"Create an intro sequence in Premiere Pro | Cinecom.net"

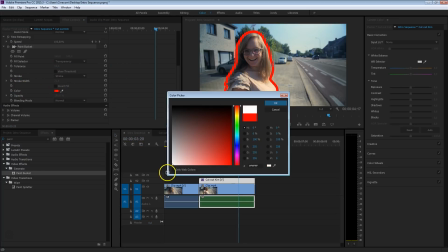And also for the color, we're going to pick white in this example, there we go.
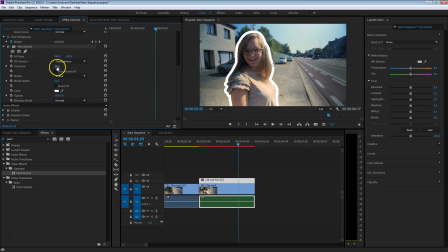And that's it! If you are having trouble, by the way, then you can also change the Tolerance a bit. You will see if it's too low, then your stroke will kind of disappear. Also, if you are noticing flickering during your shot, and we're going to see that definitely when we're going to animate that, you might want to increase the tolerance as well.
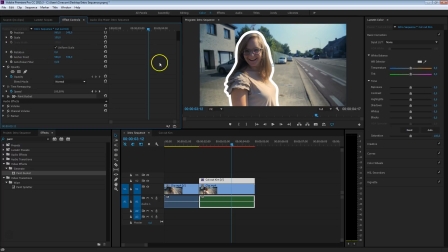So let's do that, close your pain bucket and head over to your motion settings. We're going to scale this clip a bit up, but as you're seeing, she's being scaled towards the left side here, not really centered, and that's because it's scaling around its anchor point, which is in the middle of that clip.
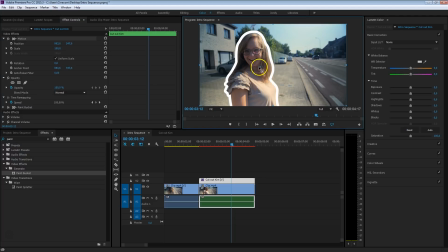So you want to take that anchor point and just drag that in the middle of her. Now dragging that anchor point is only something you can do from, I believe, Creative Cloud Update 2015 or 2014 perhaps. If you're working an earlier version, like CS6 perhaps, then you want to change the anchor point right in here manually.
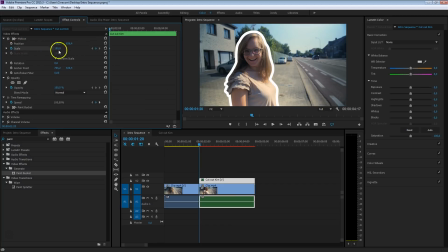Alright, so let's go to the beginning of that clip and I'm going to create a keyframe for the scale, then go all the way to the end of that clip and then just increase that scale, not too much, Let's just make that 104 or something. Just so that you have a very subtle movement.
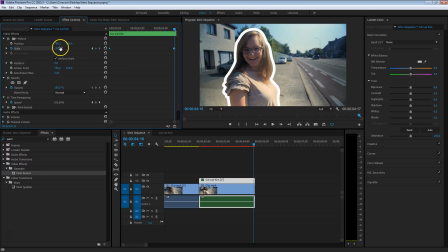Perhaps a bit more. Just make that 106 or something. There we go, this is a nice subtle movement. Now we do like to have all the attention going to Kim in this shot. Well, actually Kim wanted to have all the attention. Initially I just wanted to leave it like this, but you know, women.
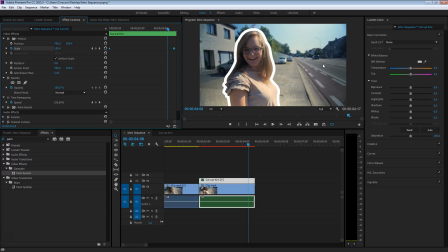So we're going to make the background a bit darker, also add some black and white to it, so that all the attention can go to her. Select your background clip and head over to your Lumetri Color tools and we're just going to decrease the exposure a bit and also decrease the saturation.
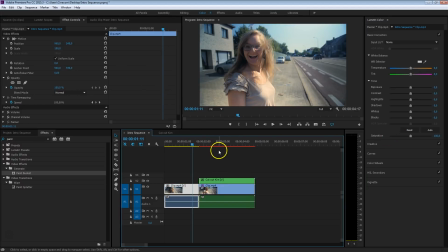Now we also like to animate that as well a bit because if we're going to take a look at from the moving shot to the still frame it's a pretty hard cut right here,
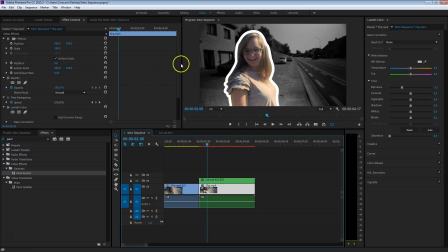going from that color to the black and white. So also here, select that clip, head over to your effect controls in the Lumetri Color effect, open up the basic correction here and create a keyframe for the, let me see, the exposure and the saturation,
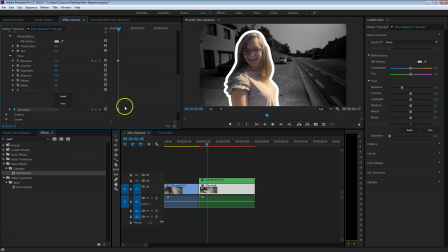there we go. Now this is the ending position that we're creating right here, so we're going to head back in time,
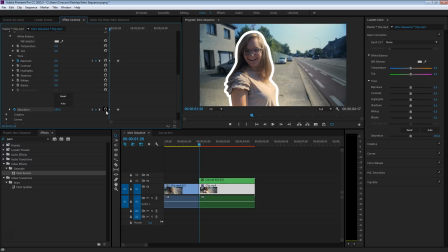and here we're just going to reset that value, we're just clicking on that button, and that will create a keyframe for the default value.
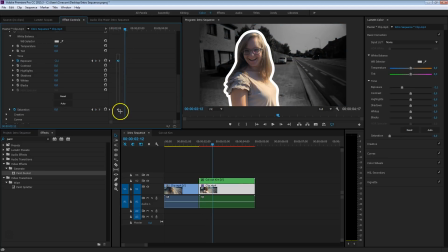So now we have it slightly animated. Perhaps you want to play with the distance right here to make your animation go faster or slower. Something that you always want to do, by the way, is select your ending keyframes, right click on it and say Ease In, so that the animation goes very smooth.
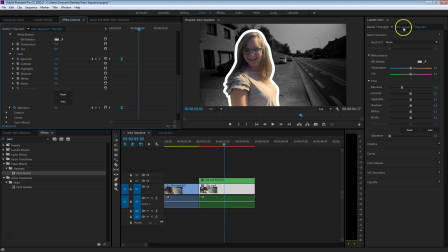If you'd like to learn more about this, then definitely click on a card up there to learn advanced keyframing inside Premiere. So it's looking pretty nice already, the only thing left we have to do now is add her name here on the right side. So if you're on a Windows, then just press Ctrl T, and if you're on a Mac, press Command T to bring up the new title box, you can give it a name if you like,
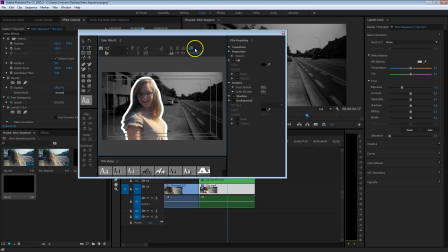or just press OK, so we can start designing, make sure that this box right here is selected as well so that you can see the background of the video. So Kim is going to play Kimberly
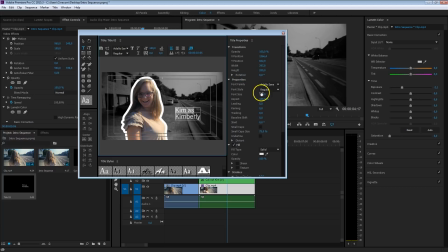and if she sees this video, she's probably going to kill me. She hates it when I say that. So if you don't see a new video next week, then yeah, you know what happened. I'm just gonna design here a very simple title. This tutorial is not about title design, so I'm just going to go quickly over this.
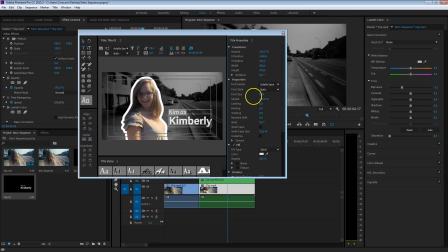Just perhaps put this into an italic, a bit smaller, there we go. Kim plays Kimberly, I really wonder what kind of soap we could create here.
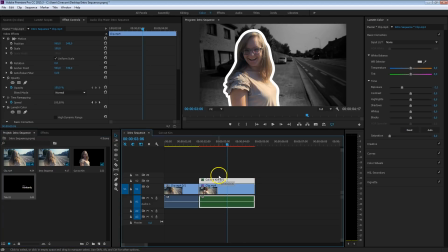So you want to place this title between these two clips, so we're going to move the cutout Kim one channel higher and just place that title between it, so just drag that to the same length, there we go. And the great thing we can do now if you select that title is animate the position and as you can see, it can go right behind her.
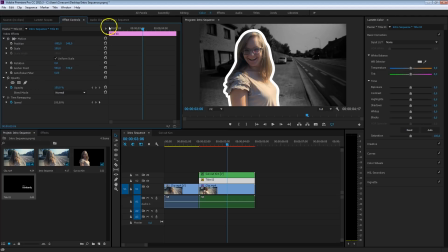So, we're going to bring this outside of the image, there we go, go to the beginning and create a keyframe for the position. Then go a bit further in time and animate it so that it sits on the right side.